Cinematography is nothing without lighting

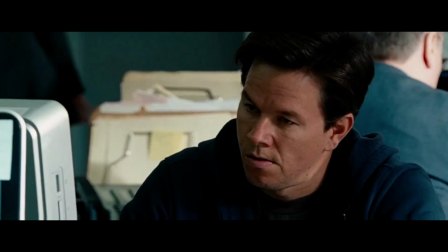(0:00)
If someone pitched you a synopsis of just watching two people, would you watch it? Probably not.
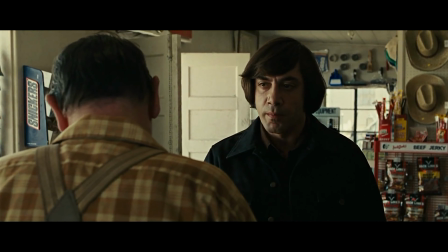(0:05)
Well, at the end of the day, a movie, TV show boils down to one thing over and over and over again, and that's two people having a conversation. Well, yeah, Sean, what's your point? Just chill, I'm getting there. If it was just that, I know it wouldn't be exciting. But probably one of the most important and overlooked ways to make this exciting in movies is called blocking.
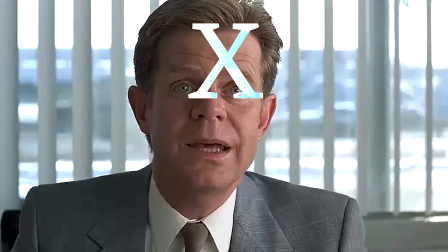(0:27)
Blocking is the precise staging of actors in a performance. As far as cinema, it's the exact placement of the subject in the frame.
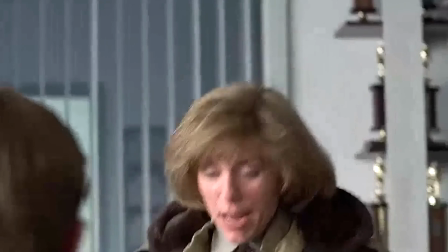(0:35)
There are three visual elements that we need to think about when we're blocking. That's space, shapes, and lines.
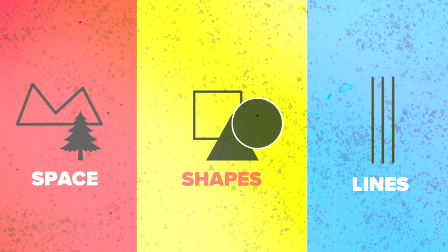(0:41)
I think about these three elements when I'm on pre-production for a music video, a short film, or whatever it may be. So I thought I would shoot one scene and visually show these three elements in action and how it impacts the shot.
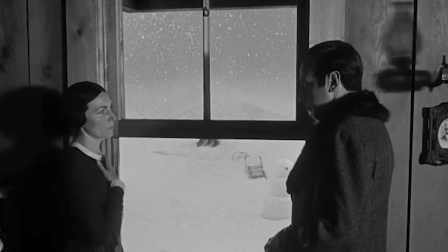(0:53)
So the shot from Citizen Kane is what I'm going off of, and it's where the subjects are inside and outside. The happiness is happening on the outside of the shot, where it's warm and playful, and then the camera tracks backwards,
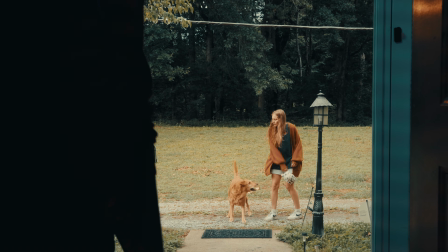(1:07)
revealing kind of the gloominess and what's going on the inside. And it's dynamic, contrasts each other emotionally between real life,
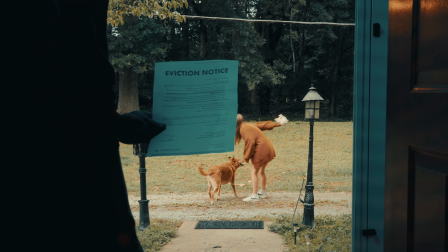(1:15)
the kid's playful and has no idea, and the people on the inside do.
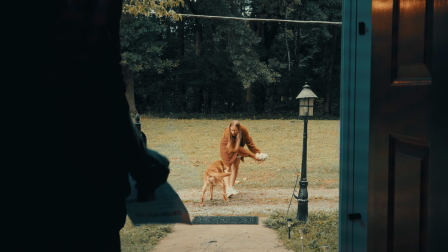(1:20)
And I love this shot, and I wanted to recreate it for this tutorial specifically to kind of show this in action.
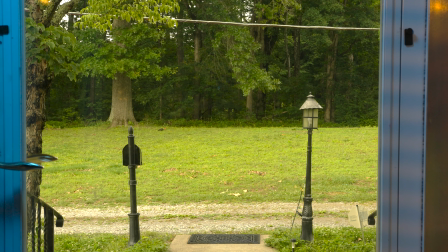(1:25)
So here we go. So here's the scene with nothing in it, just to give you an idea of where we're starting.
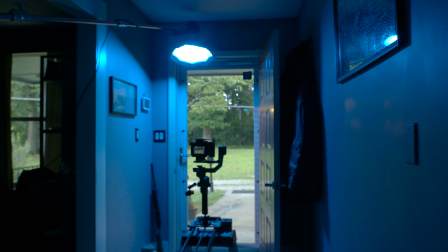(1:31)
It's flat and not very impactful. I want the door in the middle thirds of the shot, and it's a frame within a frame, and I'm gonna place my wife, hi wife, within that frame with the lines pointing towards her. I want my camera angle down slightly, and you'll see why in a moment. We're gonna set the exposure to the outside so that we can tell what's going on,
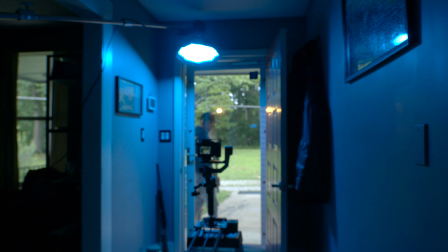(1:53)
and then we'll match the exposure on the inside so that it's an even balanced shot.
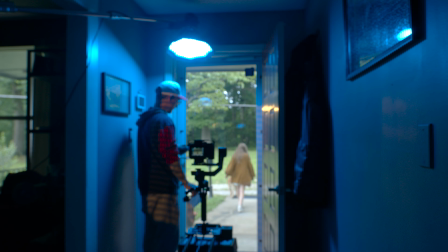(1:58)
And this is all a part of that blocking. Then we're gonna put our subject in frame. It's warm outside and they're playing, and this shows us happiness. I placed myself to the thirds, and I wanted my wife in the middle because my wife is the most impactful part of the scene,
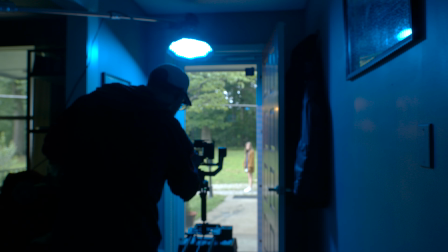(2:12)
and then you'll see why when I pull up the eviction notice. This is why the camera's angled down.
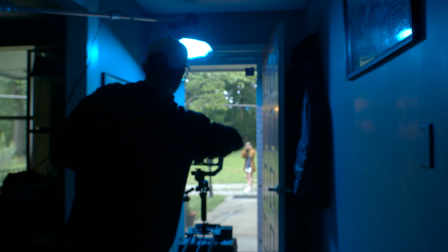(2:17)
I wanted the paper to be the power element in the scene. I will add in above lighting to bring out the definition of my subject,
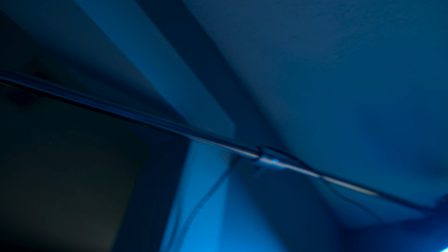(2:24)
and I used my Storm Aperture C, add a cool blue to kind of make it dramatic.
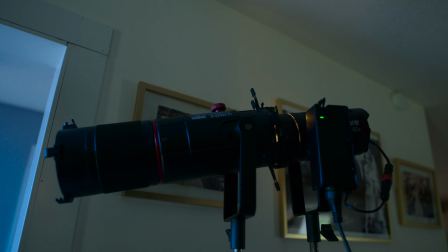(2:29)
And then I also had my 60X with the gobo with the
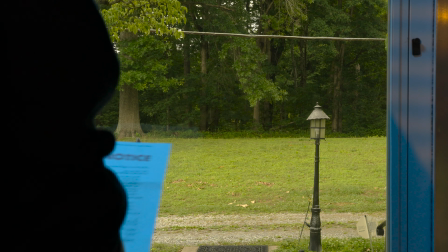(2:35)
window thing put on it so that it looked like it was the sun was shooting from a back window, and I have that right on the eviction notice. And there's a blue orange contrast there on the inside while we also have orange on the outside.
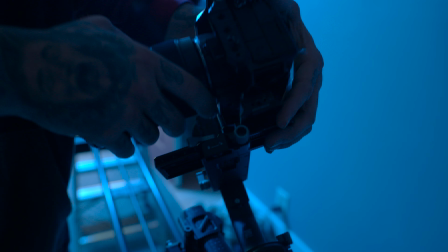(2:49)
Then we're gonna put the camera on a gimbal, and I put it on my slider and set it where I wanted it.
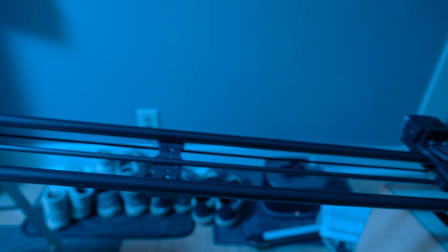(2:54)
We will slowly pull back as a one shot, starting on the subject playing outside.
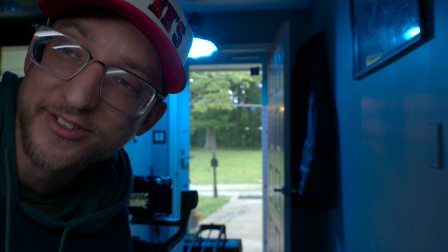(3:00)
I'm going to walk in with a piece of paper that has an eviction notice on it,
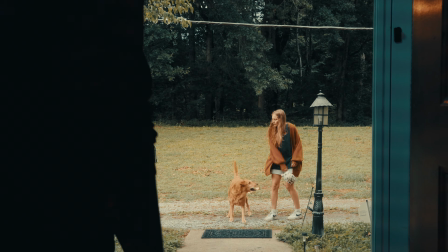(3:05)
sit there for a second, and then walk out to try to tell my wife about it. The color red on my sweater also matches the color red on the notice,
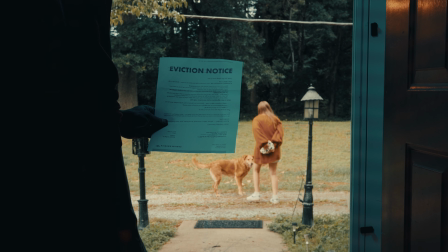(3:13)
and I wanted to give the audience the feeling of here's the problem, the eviction notice, and the person holding the eviction notice. The reason I wanted to go outside and meet my wife afterwards is to show that we are on the same power dynamic level now at the end of the scene.
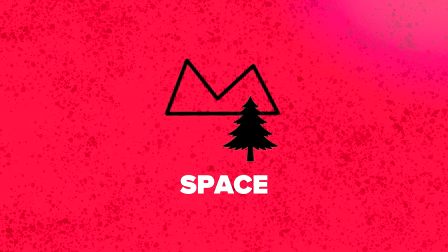(3:28)
So first, let's talk about space. Mackenzie playing with Riker in the door, light isolated on Sean with the eviction notice panning out.
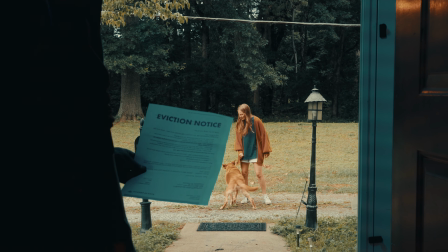(3:37)
On the second subject is inside with the terrible news.
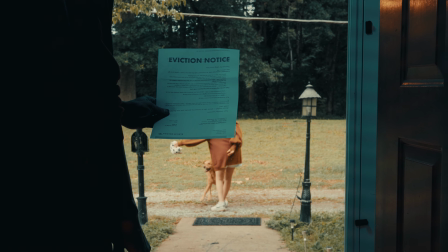(3:40)
Having subject one all the way back in the shot and second subject on the inside with the terrible news
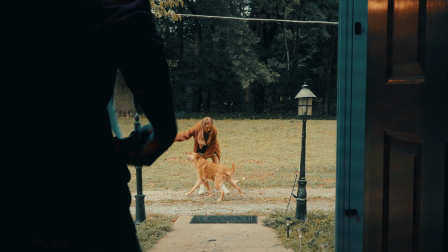(3:46)
creates this big space in the scene that helps us make the area that is small feel and look bigger.
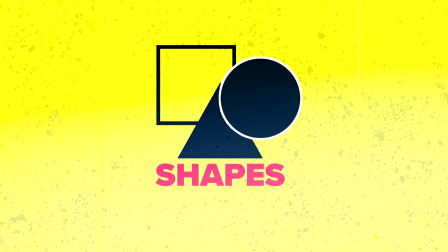(3:53)
So there are three basic shapes: triangle, circle, square.
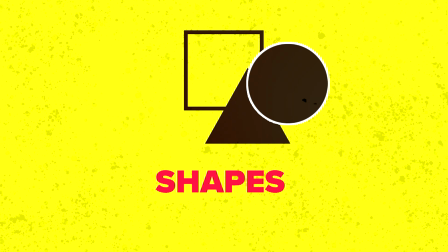(3:58)
Anything can be one of those shapes, even an actor's face. I've learned over time we as a viewer have to come to understand these shapes have meanings.
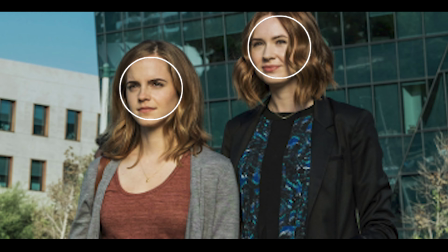(4:06)
Circles feel safer and inclusive.
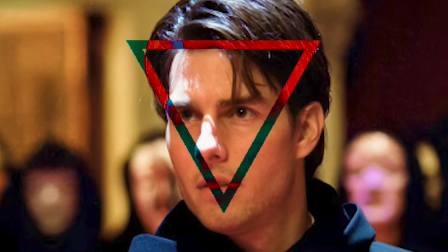(4:08)
Squares create limited space, kind of boxing people in. Triangles are sharp and can feel aggressive, but sometimes has an apex type of feeling to it.
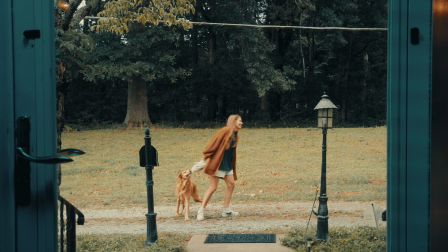(4:17)
In my example, the shape is boxing. We're boxing out and separating two separate emotions in one scene.
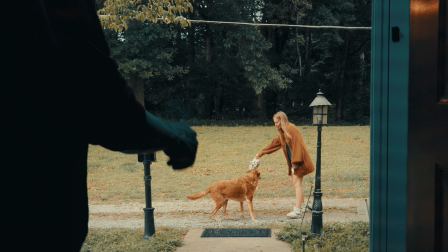(4:23)
Happy in the back with her playing with the dog, and me in the forefront with the eviction letter.
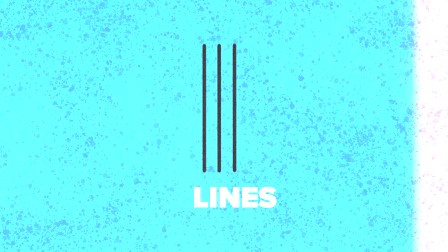(4:30)
And I guess the last one kind of goes with the second one because three shapes create lines.
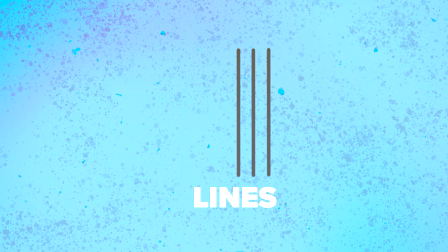(4:35)
Every shot has some sort of line that affects the viewer's eye and where to go. This is called leading lines.
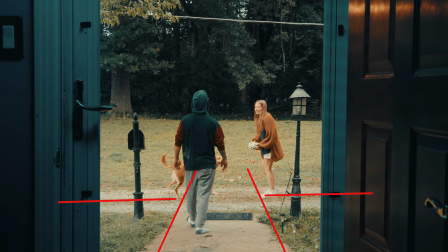(4:40)
Here in my scene, you can see the sidewalk. It helps lead the eye to the happiness and warmth in the scene, while at the same time it's leading back to sadness. In one third, I have an emotion, and on the opposite side, I have the opposite emotion.
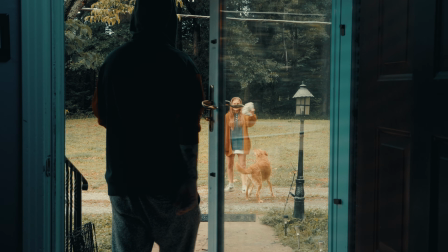(4:54)
The blocking creates visual tension in this scene.
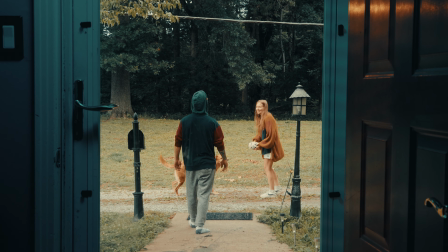(4:56)
When I'm walking out to subject 2, this will merge those leading lines together to let the viewer know these subjects are on the same power dynamic. Now, the hidden element to my scene is the subtext.
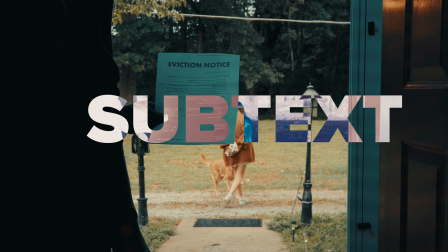(5:08)
The whole time there's no physical audio happening, just an underlining understanding of the mood shift that's about to happen.
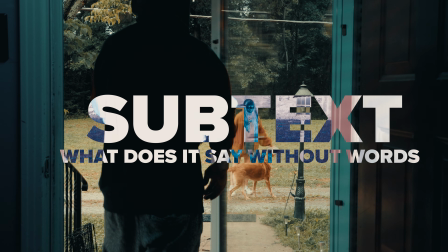(5:15)
This is subtext. This is what makes blocking so important. Reminder, a good way to plan blocking is with storyboards. Pre-production is king. So next time you're having a conversation in real life, pay attention to how you're sitting, or maybe the person across from you is. Life is more cinematic than you think.